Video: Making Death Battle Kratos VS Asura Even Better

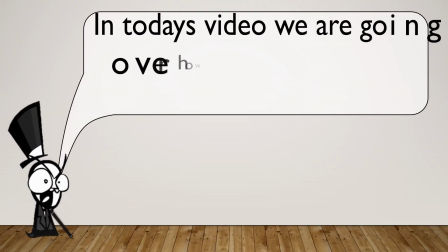0s
Hello everyone, welcome in today's video. In today's video we'll be going how to fix Kratos versus Asura.
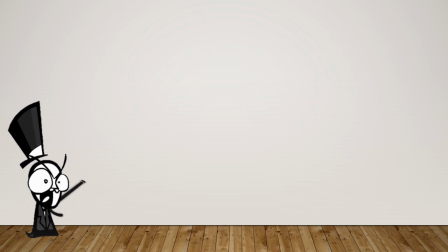8s
There are a lot of things I would like to teach you today about setting up a death battle, so with that let's break out the whiteboard and begin.
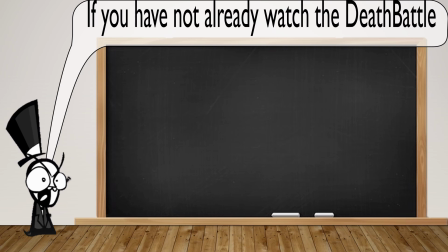16s
Now I should go without saying that if you haven't watched the death battle already, watch the death battle, because this video is commentary about the death battle.
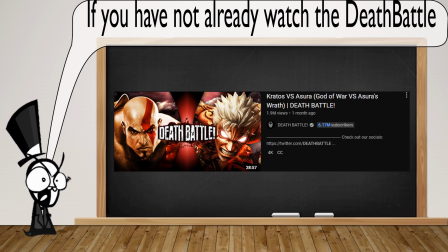23s
I'm not going to re-show it. So go watch the death battle yourself, then come back to this video. In this video, we will cover the following.
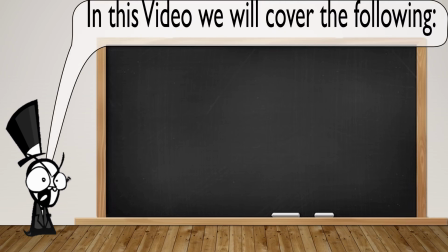33s
1. When and how to visually reference the source material for fan service and creativity to make animations more fluid and engaging.
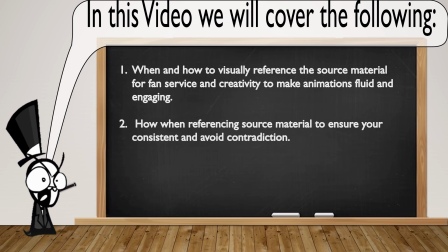43s
2. When referencing source material, how to ensure you are consistent to avoid contradiction. And then 3. How, using Death Battle's own feats and scaling methodology, this episode could have had records for the Death Battle series.
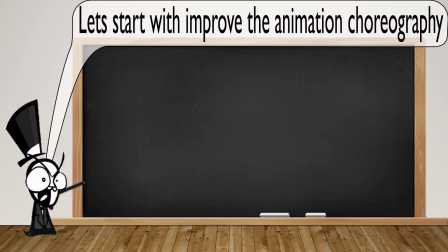61s
Let's start with improving the animation's choreography, or in other words, the fight animation that occurred. The first thing I want to point out is a direct reference I'm pretty sure all of us spotted to when Kratos and
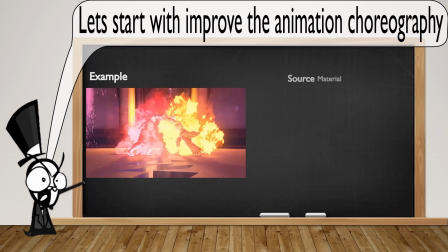72s
Asura clashed together destroying the temple was meant to reference Boulder and Kratos clashing together and destroying a mountain.
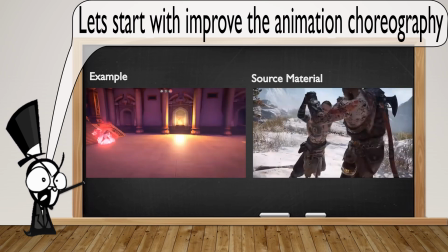78s
However, as we compare them side by side,
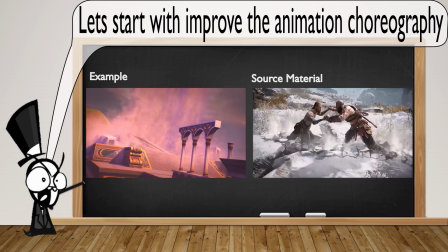81s
I'm pretty sure most of us can agree the original source material looks a lot more intimidating, and for anyone who's played the game, it even has even more value.
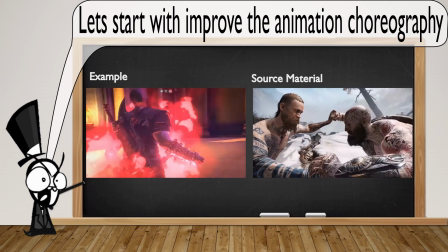89s
For that, let's go over why. The first thing is that when we look at the destruction range of both of these different feats,
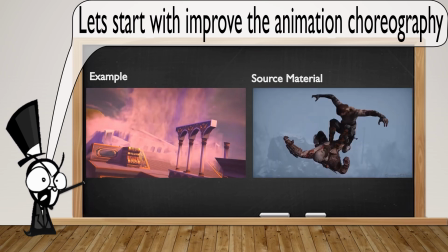96s
we can say that in the death battle we are destroying a temple, and that's really about it.
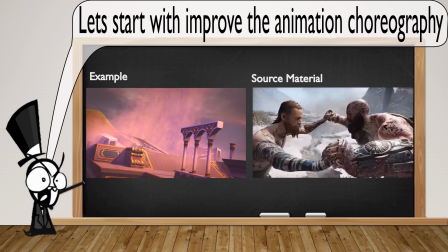100s
The scale is a lot smaller, as opposed to in the actual God of War game, the entire mountain is destroyed.
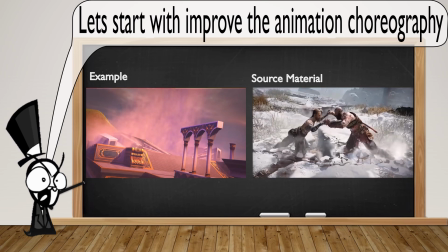107s
The next thing is the build-up.
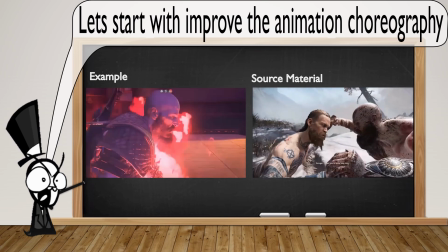109s
There wasn't really any build-up to this in the death battle itself, it just sort of happened as a cheesy moment to reference the God of War game.
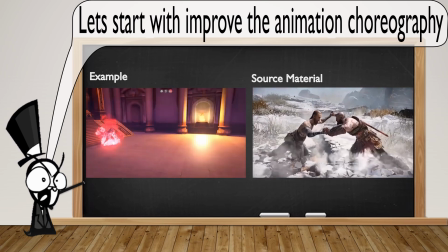116s
Well, in the game itself, the moment is actually hyped up just beforehand, as Kratos had pinned Boulder using a massive rock,
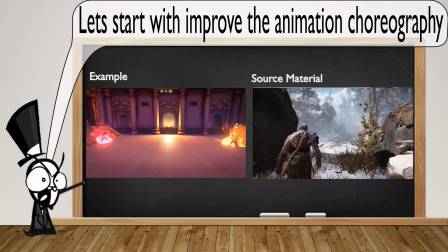124s
ironically, and then after that, Boulder had shown he upscales even further by throwing this rock towards Kratos,
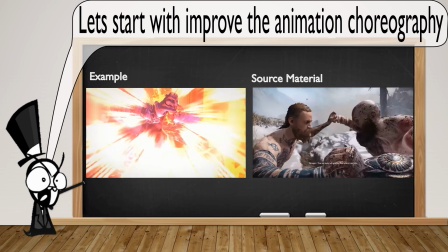130s
the same rock that had initially started the mountain crack. And then afterwards is when Boulder and Kratos then pushed together and split the mountain apart. Furthermore, one other thing we don't get is much depth.
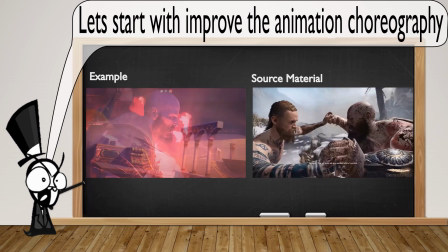143s
If we look at the feat of when the temple is destroyed, immediately afterwards Kratos gets out of just a rock the size of him from the ground.
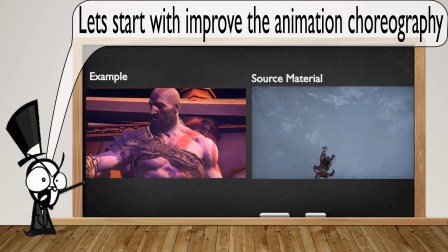150s
It doesn't seem like this feat had much depth to it. Meanwhile, in the actual game, there is far more depth, as when Boulder pushes Kratos down,
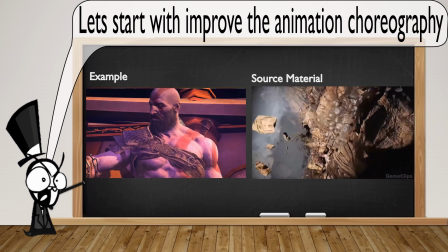159s
we can see exactly how deep and how depth there is in this feat.
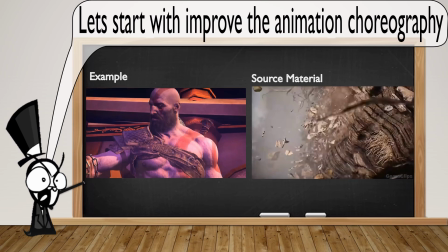164s
So with that, you can see that in the death battle itself, it would have been better if they could show more of what happens in the original.
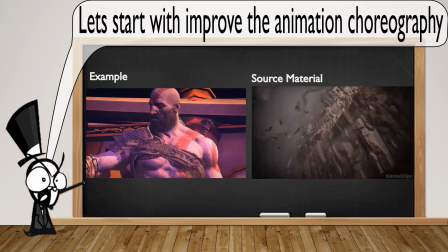171s
Perhaps instead of destroying just the temple, they could have zoomed out even further and split the whole mountain. Or when Kratos comes out of the ground, he's coming out from something much bigger than just a nonchalant rock.
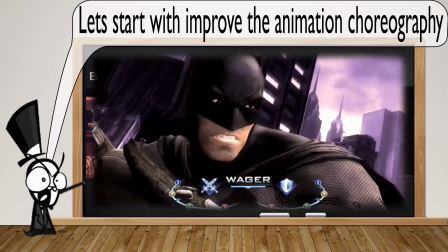181s
In fact, something that looks even better than this example we got right here is if in Injustice Gods Among Us,
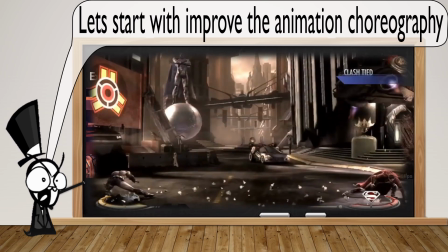188s
one of the wager clashes seems more dramatic.
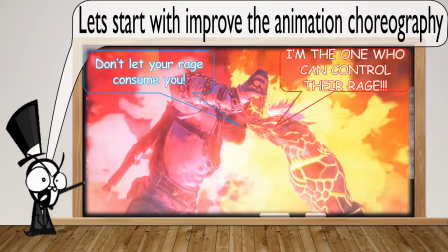191s
Perhaps when Kratos and Asura hold hands for a moment, they could have had some sort of dialogue exchange to hype up the moment.
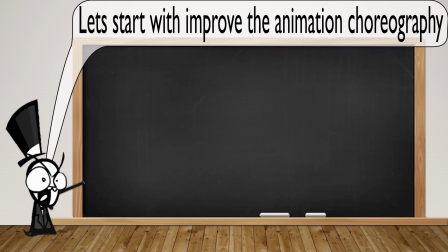197s
But at last, none of this happened. Let's now go on to something more critical that I find when it comes to the animation choreography,
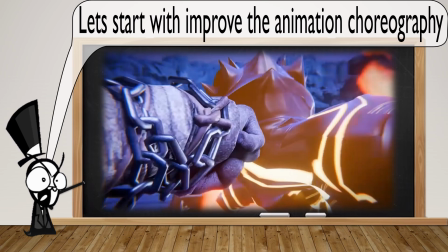206s
and that was when Asura goes in his destructive form against Kratos, and Kratos mimics what Asura did against Wyzen to counterattack.
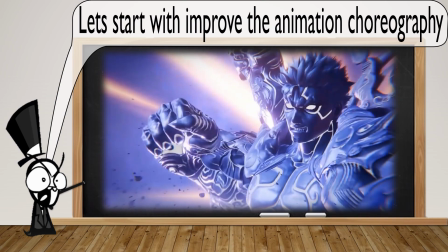214s
Now this looks very dramatic and well done mostly when it comes to the death battle, however it could have been much better given the source material that it was based on.
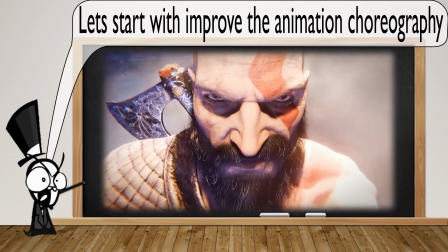223s
For starters, let's first look at how it compares to the source material.
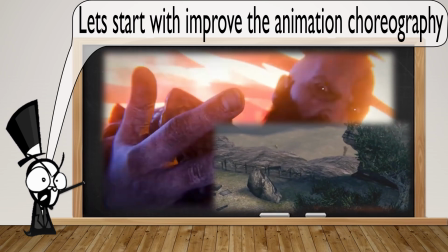228s
In the source material, this feat is actually a combination of two different things. We have first, when Asura is fighting Wyzen, he throws Wyzen over the edge of a cliff.
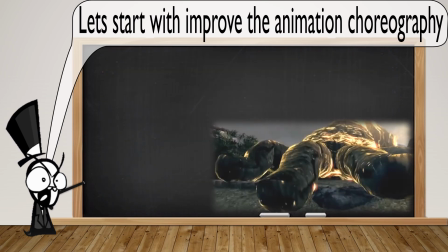236s
What happens then is Wyzen goes into his Vatra Wyzen form, a form bigger than a mountain.